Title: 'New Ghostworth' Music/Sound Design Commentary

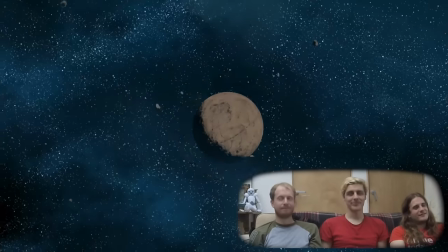[16:38]
Oh yeah, Jason really liked the music in the spit. He's told us multiple times.
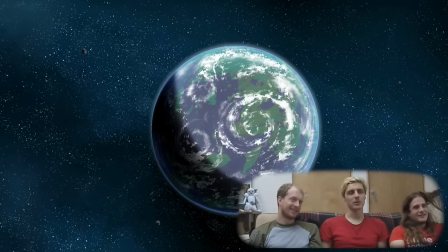[16:44]
That's true. using one of tricks as a reference for this bit.
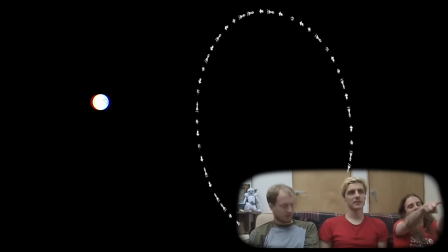[16:52]
Now I've got a cameo of my voice coming up. Oh, nice. Yeah, hang on. Yeah, when it's turning and then the little shit comes in. The thought at the question mark. Yeah, they...
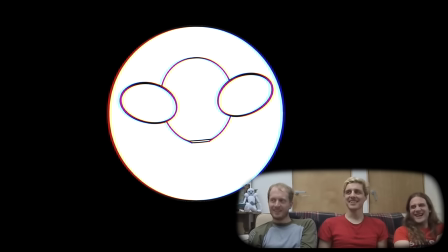[17:09]
Yeah, I was like, okay, well, something kind of silly and irreverent, but not too silly or to wherever.
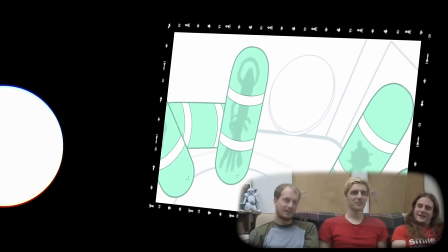[17:15]
Yeah, you wanted a raspberry. That wouldn't have worked.
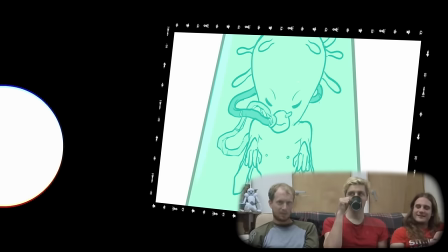[17:20]
Well, I just watched that Rick and Morty episode where there were the big giant faces like, I'm sure what you got.
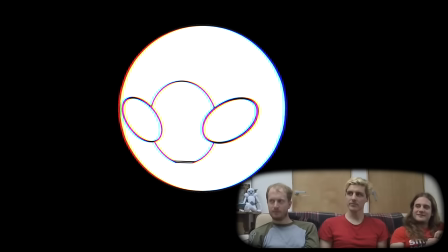[17:26]
And when they shoot the nuclear missile at one of the faces, it goes like, this tiny little explosion.
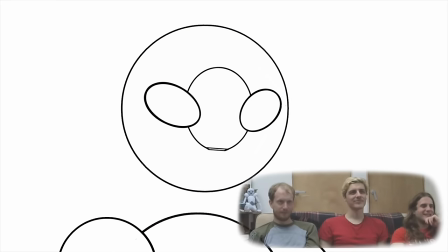[17:33] They failed the third test. What? What is this third test? At the risk of sounding corny, it's the test of the heart, Ghostwar.
Oh, yeah. Yeah, these heartbeats it took ages and the thing is they're going
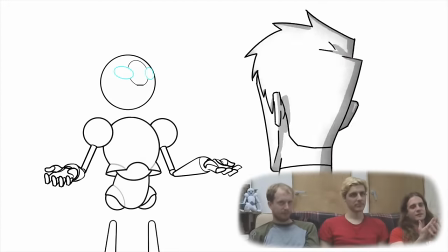[17:48]
so fast you don't want it to be a super fast heartbeat so
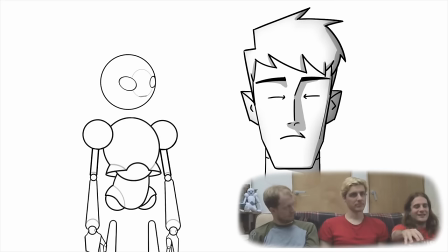[17:53]
I could only put two each and it was difficult to sing
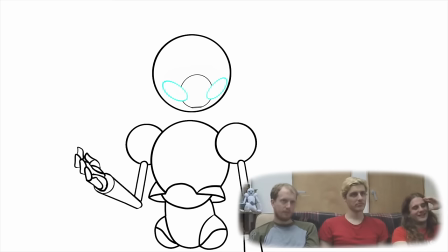[17:58]
them because they were coming in and out I could never have stayed here if I choose him
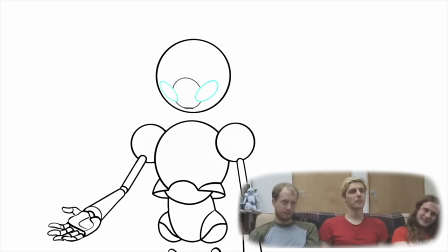[18:02] if I choose to stay, I'm heartless you love him
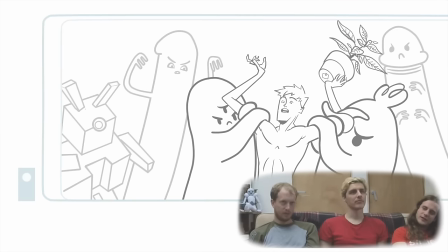[18:09]
who's doing the voice of the culture group? that is a guy called Popeye Vogelstein, which is a name.
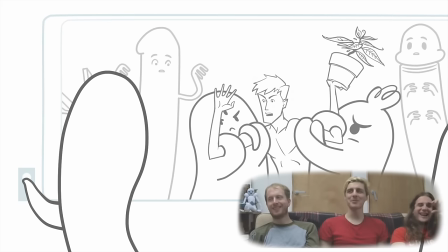[18:16]
That is an amazing name. You're so full of bullshit. It's not, okay, all right.
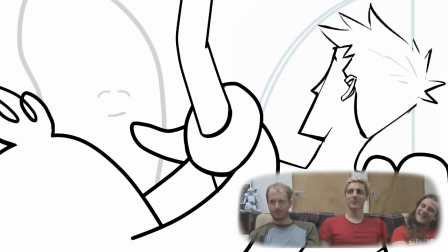[18:23]
Okay, yeah. No, he was the voice of, I think, Aeris on
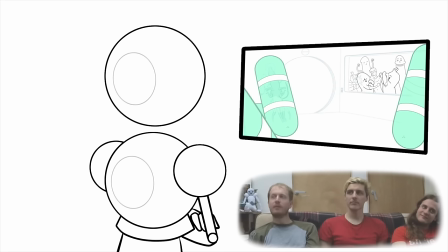[18:32]
fucking Skyrim. He played a lot of characters in Skyrim. Which isn't to say that's his only big thing.
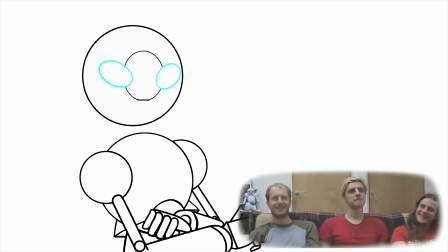[18:37]
He was in this as well. Very famous, wasn't he? Yeah.
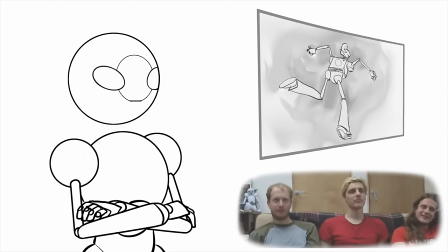[18:41]
One positive thing he's ever done. when we met you today you were broken mentally and physically i mean technically we i'm glad that we get left this
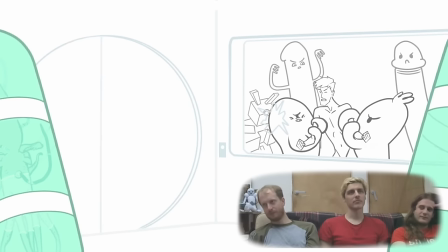[18:50]
bit quiet because um it's sort of like it's kind of been expelled from paradise almost it's not a floaty head anymore
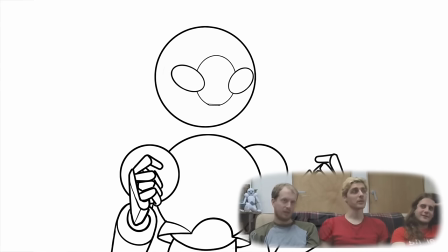[19:02]
they do really look like cops these two oh it's all yeah a bit of music coming here I doubt it's a coincidence eh?
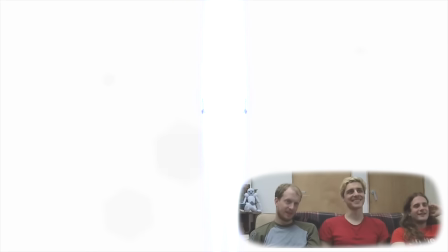[19:12]
Here we go back into the wicked music One last thing What?
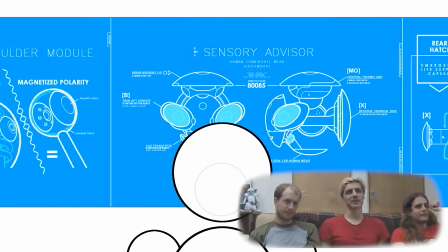[19:18]
It's this very Look Around You actually Season 1
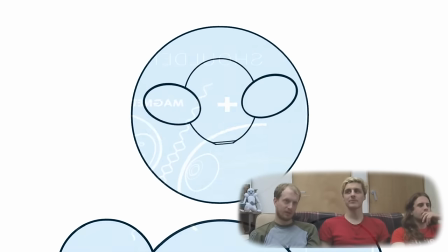[19:22]
I mean this is like, kind of like going in CFAX Kind of like, yeah, you're like dialing it way back
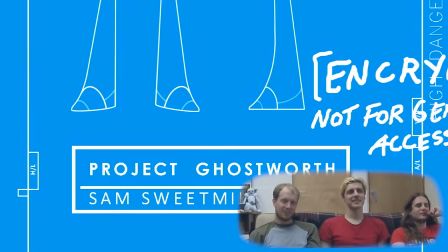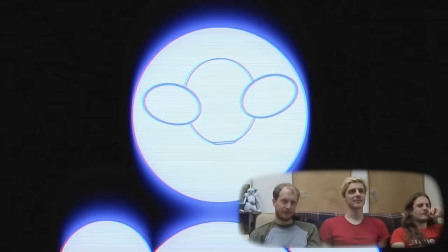[19:33] Sam!
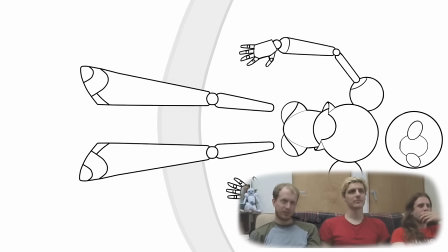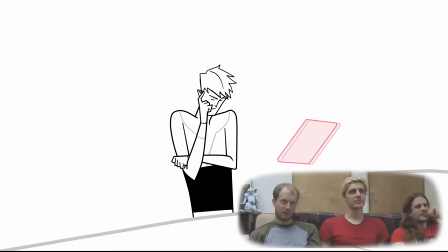[19:42] Hey! You're awake! We are escaping!
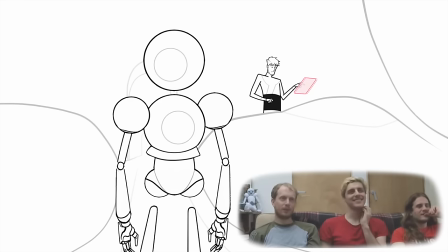[19:47]
There we go. We've never seen that yet.
I've never seen as much design sense as an airlock with a keyhole.
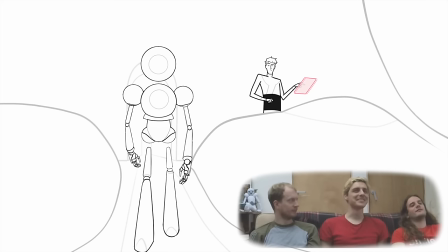[19:57]
There are long stretches where there's nothing for us to say. There's no sound or music.
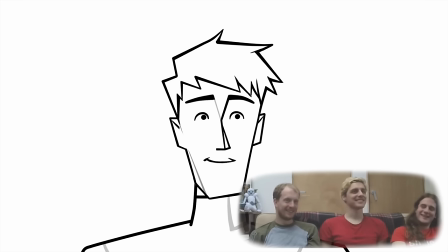[20:04] I was talking to loads of the kidding me, you arse! Would you recover a deleted list for me?
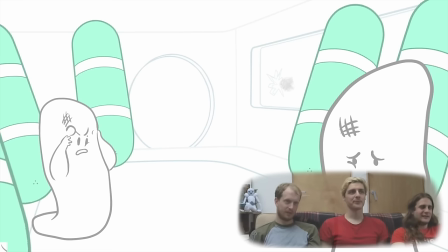[20:12] How did the door open? You have some explaining to do. What happened to you?
Your interrogation subject Hey, don't blame us, the door unlocked itself Hmm
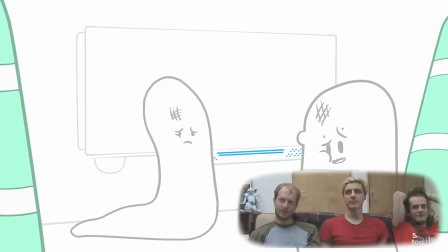[20:25]
There's the sound of a plug being sucked back into a vacuum cleaner Yeah It worked
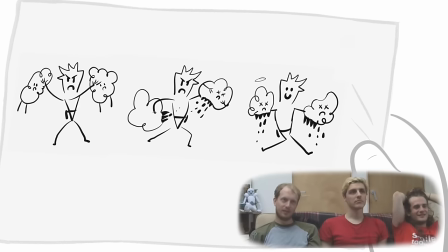[20:31]
really well We were talking
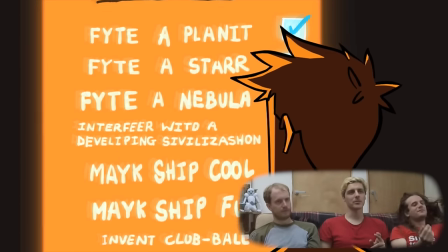[20:39]
about different ways of doing the ending here, weren't we? I don't remember, do you remember what it was?